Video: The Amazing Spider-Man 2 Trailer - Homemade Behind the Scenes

All right, so we did the Amazing Spider-Man 2 trailer, and I'm going to show you how we made it.
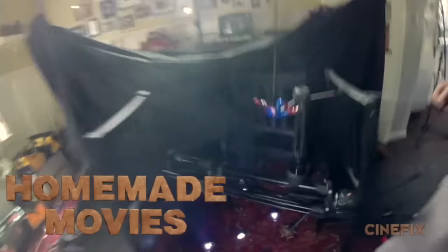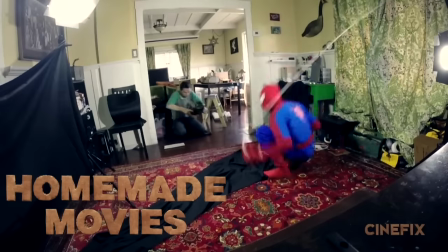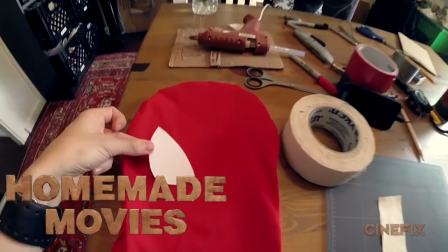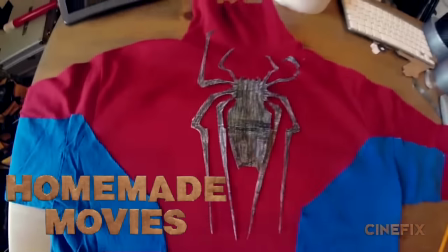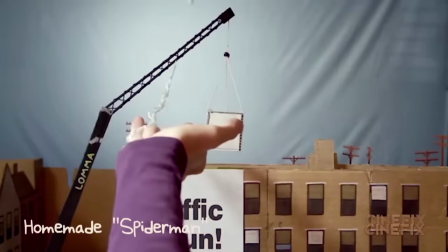0:26 All right, so we did a Spider-Man scene before a while ago from one of the Tobey Maguire movies, but we didn't make the Spider-Man suit for that one.
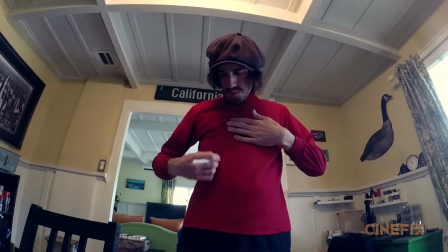0:32 So this time we got to make the Spider-Man suit. So this costume is made out of a red turtleneck. It's the one we used for Iron Man a couple weeks ago.
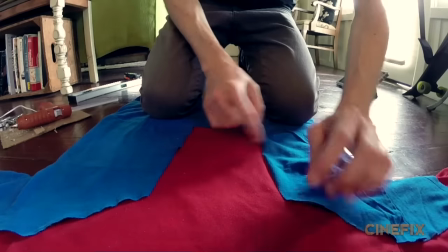0:39 Cut that thing up with a blue t-shirt and just pieced together the basic shapes for that and
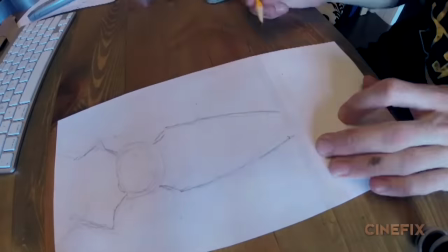0:46 then we drew on top of it with some marker and then Ben made the front and back spider logo those are paper then
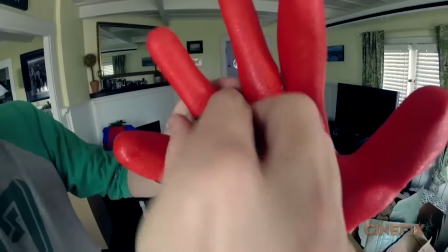0:58 the gloves are just some red gloves we had and we just put some black tape all around to make the webbing pattern on there and then the mask was tricky because we couldn't find a red ski mask in time for this so we just made our own so it was a red t-shirt
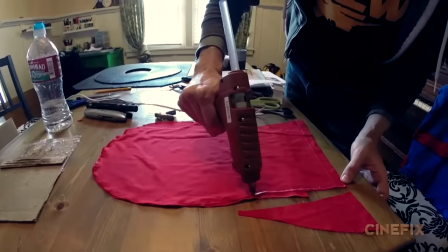1:09 that I cut up and glued it together and just made a really tight-fitting red mask out of it.
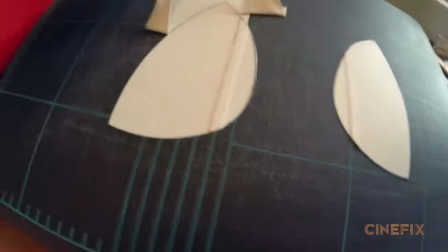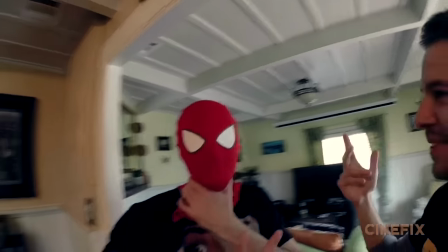1:19 And that's pretty much the whole Spider-Man outfit. Dude, it looks awesome though. I gotta climb some stuff.
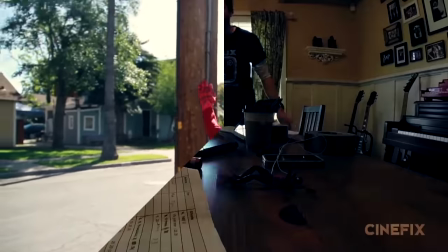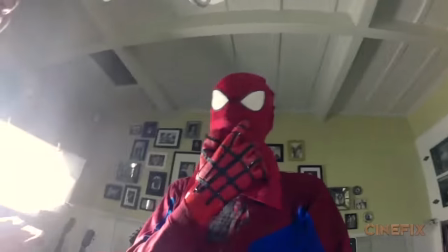1:34 You can't see how this falls at all can you? I can kind of see how that one. In the opening shot where Spider-Man is skydiving to the city,
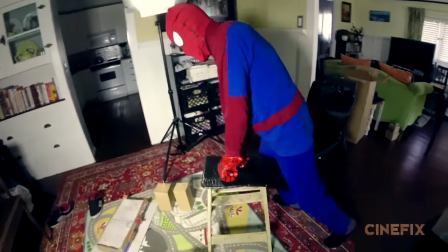1:41 we laid out one of those city mats and then Ben is actually balancing himself on a stepladder and and sort of just pretending like he's falling down towards the city.
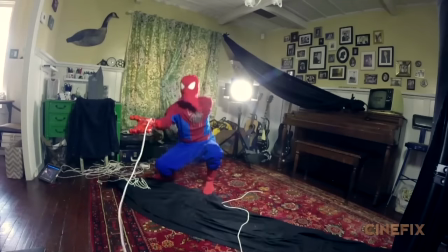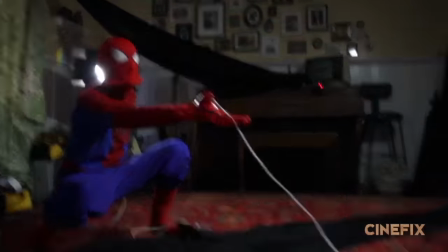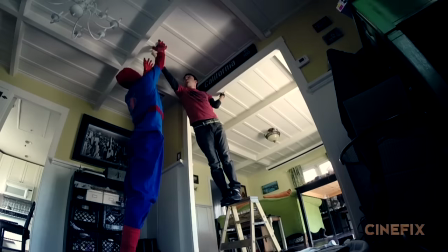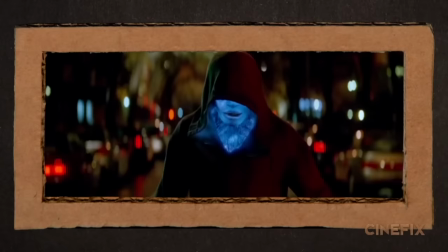2:04 There's a few shots of electro in this,
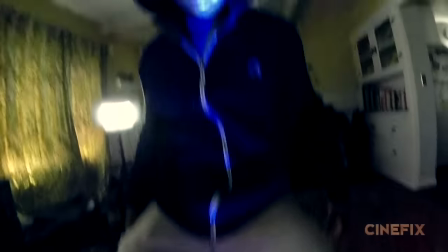2:07 and we came up with this cool technique where we would just shine a blue light onto someone's face and hands to get the blue electricity kind of effect.
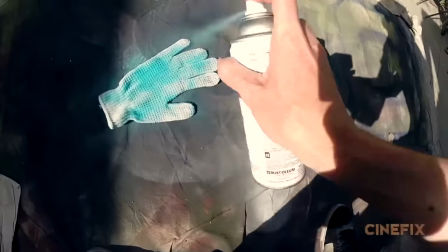2:14 So our friend Shallan just wears a black hoodie, and then we've got some blue gloves on. Freshly painted.
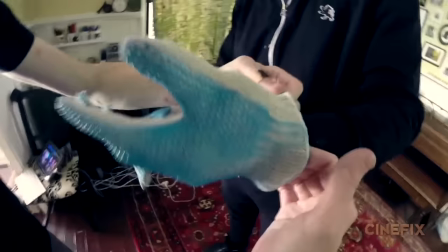2:20 They actually are still a little bit wet. Yeah. Yeah, OK. And then Ben's shining a blue flashlight right at his face.
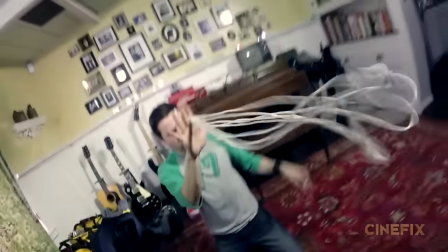2:28 You're going to get a workout. And then when he actually shoots out some electricity from his hands We just tied some ropes to his hands so that he could just
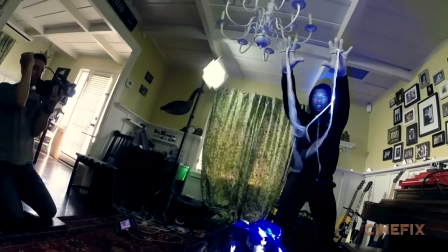2:34 toss the rope out as hard as he can And we kind of shine a flashlight on it So it lights up then for the big wide shot where the
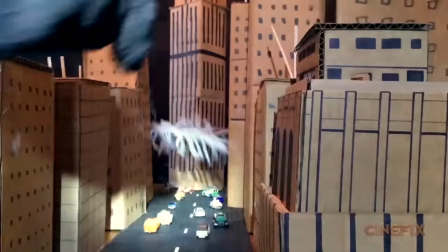2:40 electricity sort of covers Times Square We did a miniature set up for that and then we came up with this technique to make a blanket
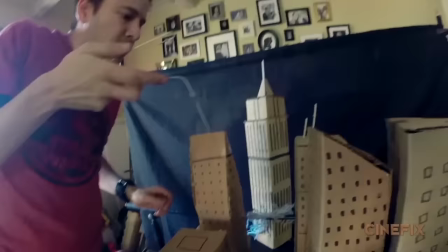2:46 of yarn That would kind of be the electricity and this is a really tricky one to get right We needed to stay up in the air kind of
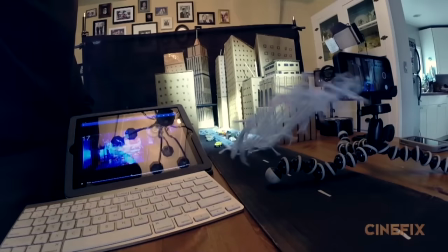2:52 come from the building in the distance come straight under the camera lens It's bigger than you Peter
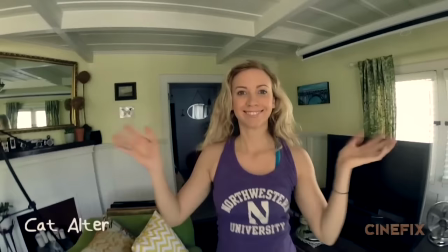2:59 So Gwen Stacy is only in a few shots in this so we had our buddy Kat Alter who was just in our Jurassic Park scene.
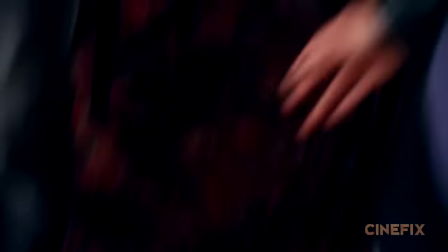3:07 Nothing is what I thought it was.
It's all about the back ding. Back ding. It's all about the what?
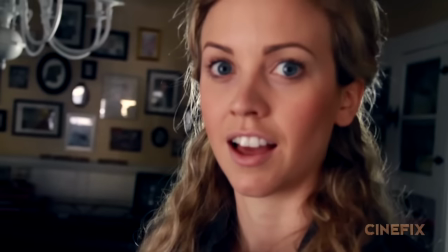3:12 The back ding. Did you have head shots for the back of your head? Yeah because the back of my head is ridiculous.
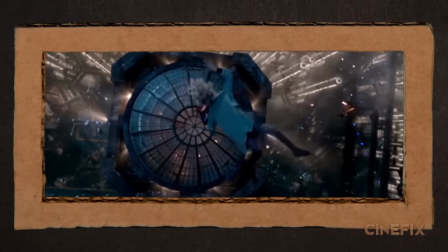3:18 Then the big shot where Spider-Man jumps up and catches Gwen and they crashed through that building.
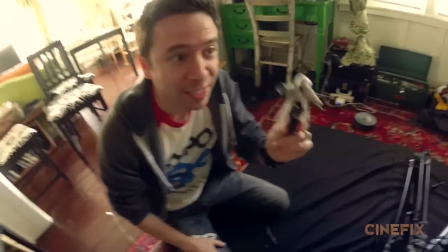3:23 We did that with miniatures. Today the role of Gwen Stacy is gonna be played by Doc brown great Scott Ben made this out of some flat cardboard we kind
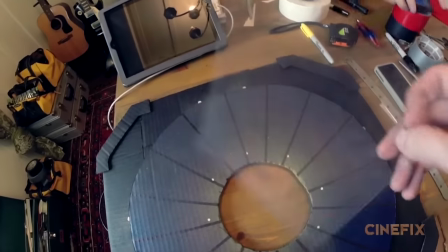3:32 of went 2d instead of making the actual dome because you just see it from above and in the inside glass portion is a sheet of transparency that was already
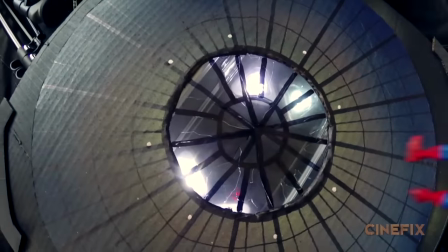3:39 pre-cut so it would break away when they go through it I'm dropping Gwen he's raising spider-man they hit
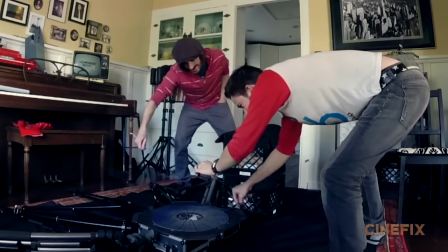3:44 and they have to spin together all the way down all
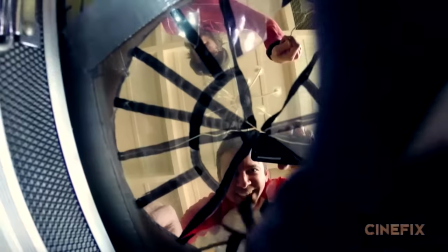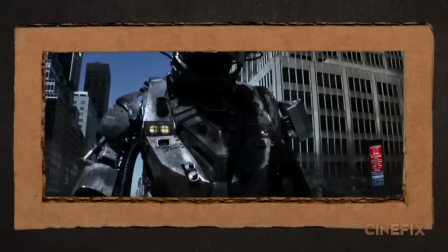3:56 right one shot there is a one quick shot of the rhinoceros robot
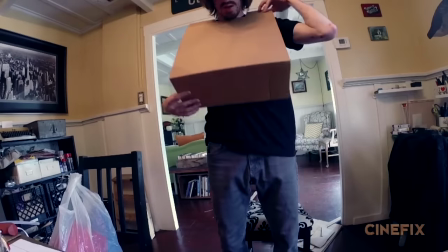4:01 thing and so Ben built this whole thing just for that one shot we